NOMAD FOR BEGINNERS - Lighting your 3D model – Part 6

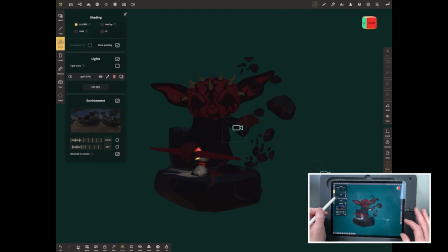236s
it there and there's a reason for that that's because the icon is off so you can see in the shading menu there under light icons switch light icons on and you'll always be able to tap and see your light so bring it up to the front and if we look from above this
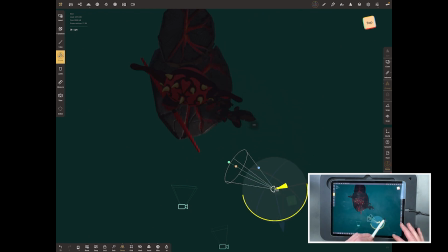251s
is a good way of doing it you want this to be front and either left or right it doesn't matter which way you do it and this is going to fill your your
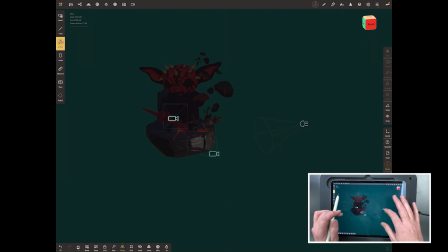259s
um be the main um light that will fill your model so you can see there it's on him and now
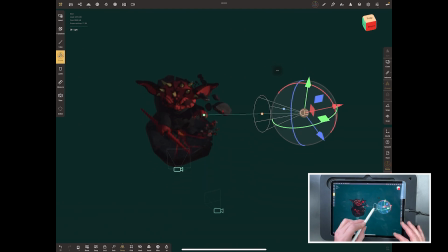267s
we're going to change these these settings a little bit here so we're going to increase this number this this distance here and if you want to see
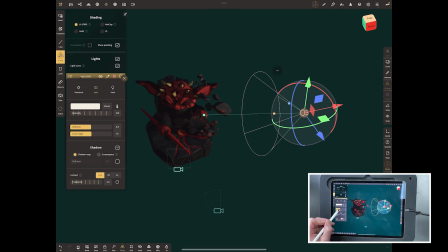276s
what that's actually doing tap on the light again and it's here so we're changing the softness is the blue one and we're changing the cone angle which is the orange one you can see how the angle gets tighter or or wider depending on what you want to do so with
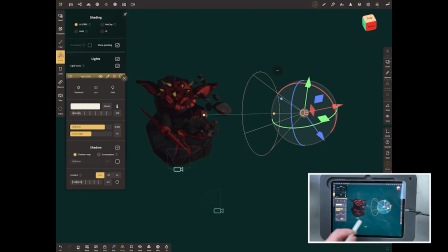290s
this one we want to go quite wide and quite soft so it'll give a nice fill and we want to ramp the intensity up a bit because this is your main filling light now you can leave the
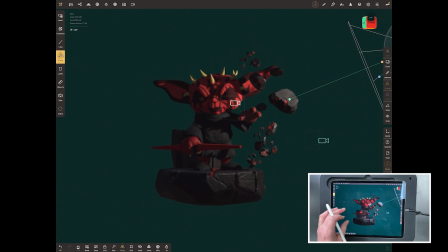301s
color it for the moment it's a white light so that's absolutely fine so if you leave that like so that should pretty much do what you want it to do just gives you light coming in from that side so now we want to do
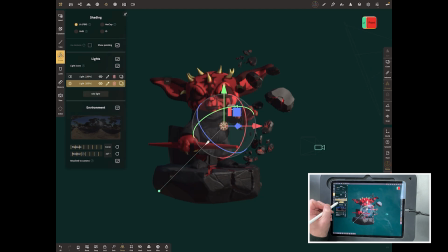314s
what's called the key light so we'll go to light again add another light and this one we want the opposite side and it's usually good practice to have
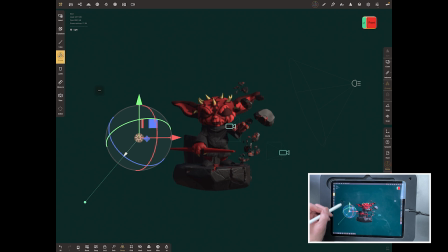323s
it a bit lower down than the than the main fill light we want to change it again so change its type to spotlight want to
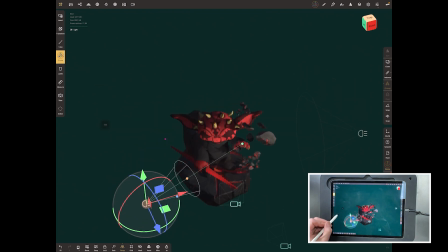331s
rotate it around i want to have it coming in from the side so again from above we've got this one at the front here front and left and we want this one sorry front and right and this one front and left so we'll bring it over to the side of it so it's
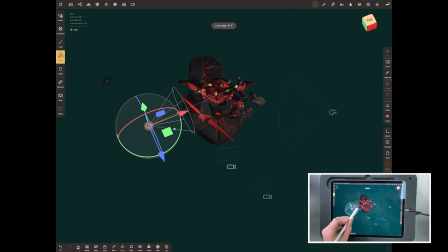347s
it's popping in exactly the opposite side um opposite and front exactly the same as the other one was now what we will do is we'll change the color of this one so it's nice to to change things up a little bit so we'll tap on it and we'll make that much more of
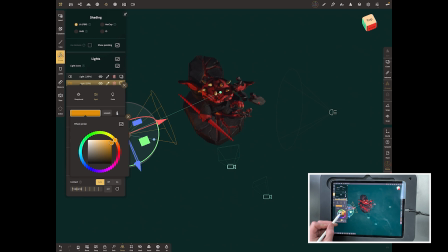363s
a red color for now we might change that ready orange sort of color so this will warm it up from this side so pump the intensity
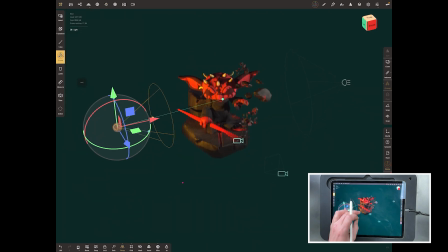370s
and you can see there it's made an orange glow on this side and then from the front you can see there that you've got this nice orange
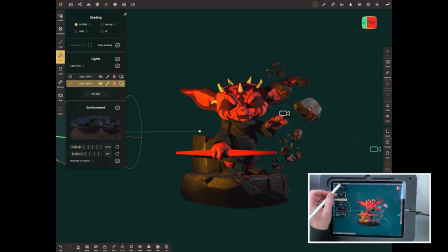379s
glow from this side maybe too too ready orange actually now now i've seen it i think what we might do is we might have to cool that down a bit so let's let's actually cool that down cool it that's all whiter and whiter there we go so it was too aggressively orange and
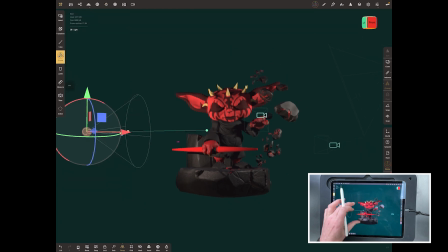395s
that's given us a nice light from this side nothing super dramatic yet but enough to you know to highlight what we're you know what we're trying to do
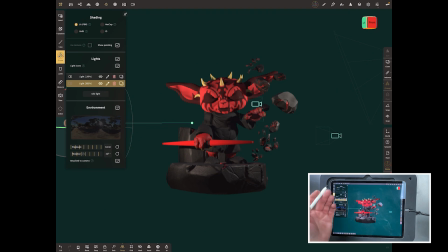403s
so the last one is the rim light and this will this is the one that really makes it pop so we go add light go
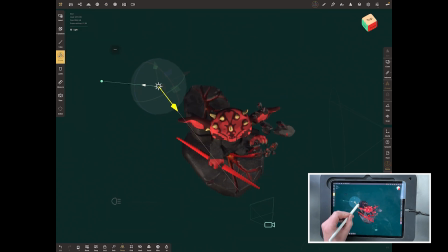412s
from above push this one to the back now push it somewhere we
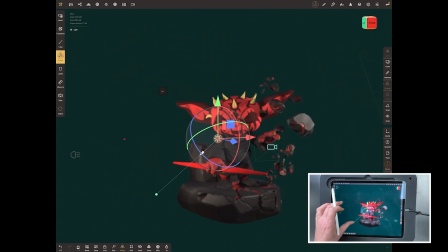417s
don't particularly care where it is at the back yet because we're going to move it around we'll make that a spotlight as well